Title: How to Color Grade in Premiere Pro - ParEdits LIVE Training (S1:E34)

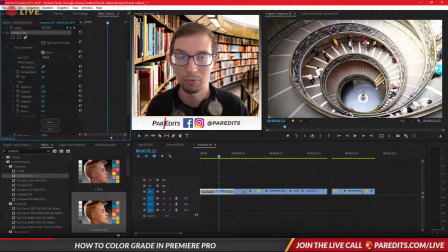(4:08)
So usually I don't like doing this, but if I really want to make it bright, because look at that. I like how the stairs shine right here. It's pretty nice. But 0.9 is pretty high, so let's do like a 0.4. Okay?
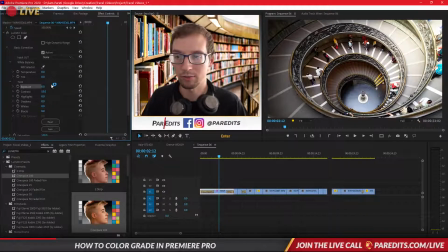(4:19)
Even the difference between 0 and 0.2 is a lot. So if I go to 0 and I do 0.2, it's a pretty big difference. So I think I'll stick with 0.4 because that's less of a difference between 2 and 4. But I want it to be a little on the bright side. And then we got shadows here. We can bring these up.
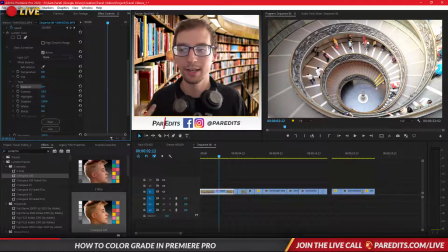(4:36)
But I don't think I really want to do this because it kind of takes out the contrast. Like the contrast really separates black and white. So if black and white are pretty close, then they kind of make it gray. The more you increase the contrast, the more difference you can see in blacks and whites, and that's what makes things pop.
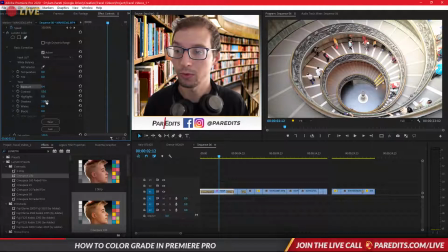(4:54)
And it adds more shadow and it adds more shine. So that's the point of contrast. So when I add shadows, it kind of pulls away from that shine.
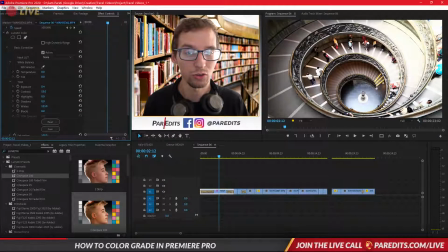(5:03)
So I'm going to keep that at 0. And then whites and blacks, you can specifically control them. And I generally don't mess with this because contrast usually does the trick. But yeah, see, I can really bring the blacks down. I can really bring the whites out. So this clip is kind of nice because the shadow is beautiful.
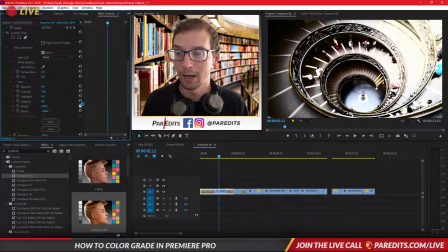(5:18)
You can totally see the difference between left and right. So if I reset that, I think I might bring the blacks down. There we go. Okay, so here's the difference, right? That's it off. This is it on.
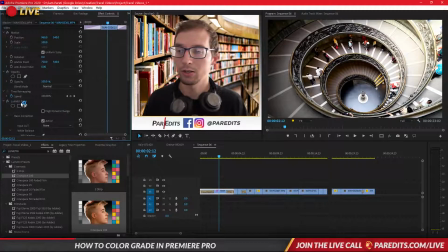(5:33)
So it pops way more with that contrast. Okay, so what I'm going to do is I'm going to copy this, and I'm going to paste it on another clip.
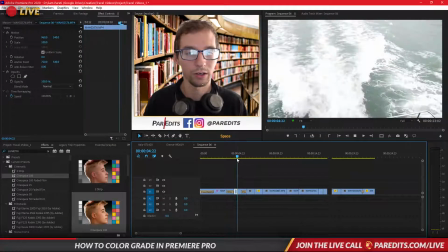(5:42)
Okay, so we got this clip of the water, right? We got this clip.
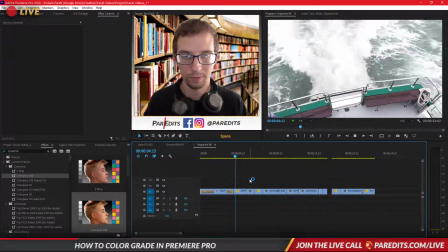(5:46)
I'm actually just going to stretch this out. So there's the water. So what I'm going to do is I'm going to copy this.
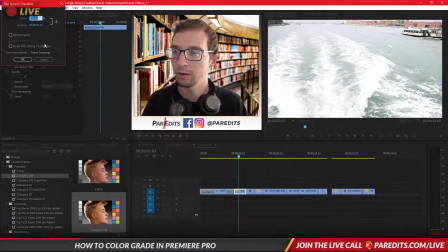(5:53)
Is this sped up? I'm going to paste it on another clip. Okay, so we got this clip. Yeah, it is. Okay, let me type 100 for 100% speed.
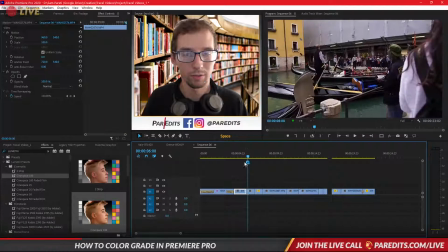(6:00)
Okay. Actually, just going to stretch this out. There's the water. Okay. So I want to add that contrast.
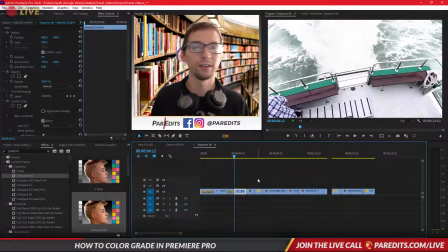(6:06)
I'm just going to paste in Lumetri Color. Bam, pasted. And so that really brings the balance to this clip too. Now this clip has different whites and blacks.
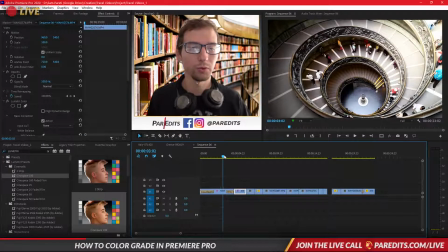(6:17)
So it depends on the exposure that you're shooting with your camera, which is what will determine how you'll have to color balance and color correct it.
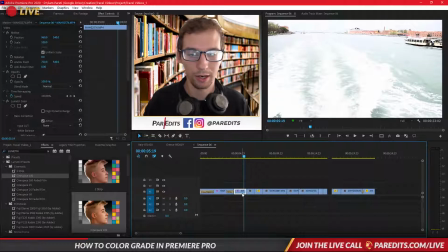(6:27)
But right now, see, it's kind of bright, so I'm going to bring that exposure down because we don't need that much.
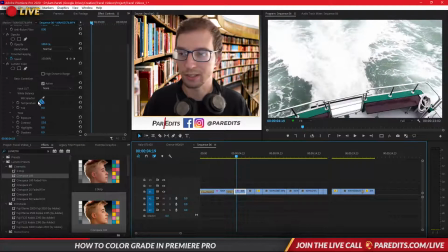(6:33)
But the contrast still adds, because if we turn this off, we reset the contrast. See, it's just not as sharp looking. It's not as like crisp looking. And then we got the blacks here. But that doesn't really make a huge impact on the water.
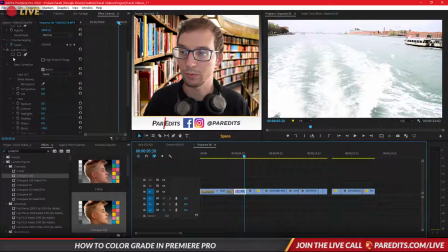(6:48)
So, but it definitely looks nicer because when you turn this Lumetri Color off, it adds more of a pop to it. Okay.
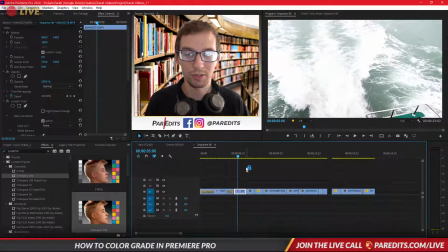(6:57)
So what we've done is we've color corrected 2 clips, and now I would generally just go through the rest of these and just color correct them,
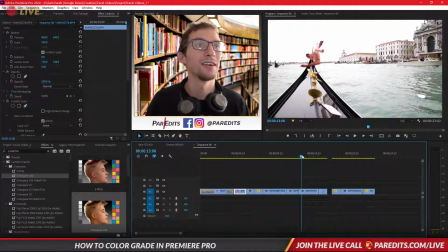(7:06)
and make sure that they're balanced on the blacks and whites. Hello. Echo of me talking. What we've done is we've color corrected 2 clips, and now I would generally just go through the rest of these. Hold on. Just color correct them. Hold up. And make sure that they're balanced. Wait a minute.
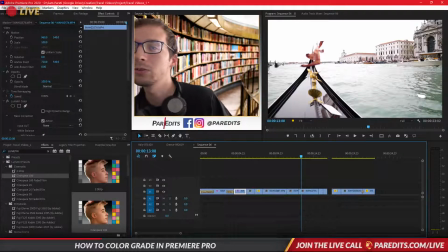(7:22)
Why is there an echo? Echo of me talking. Is it because? Oh. I don't know why that would be an echo. Hold on. Hold up. Wait a minute. Why is there an echo?
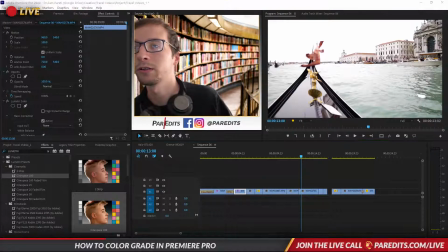(7:38)
Desktop audio. Why is that coming? Okay. Maybe you guys can hear me now. Is there still an echo? That's a little strange. My computer was doing some flips earlier. When I started this, it died, but so far it looks like it should be okay.
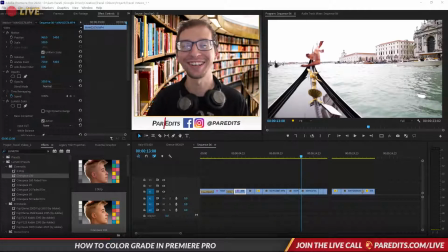(7:58)
Yeah, the echo is because of my library. This is my wealth of knowledge behind me. And there's like a downstairs area. I don't know if you can see it very well. Okay, cool. I'm glad you can hear me now. But yeah, there's a downstairs, and that's all the stuff that I forgot. And I generally don't go down there. And so that's all the stuff in the back of my brain.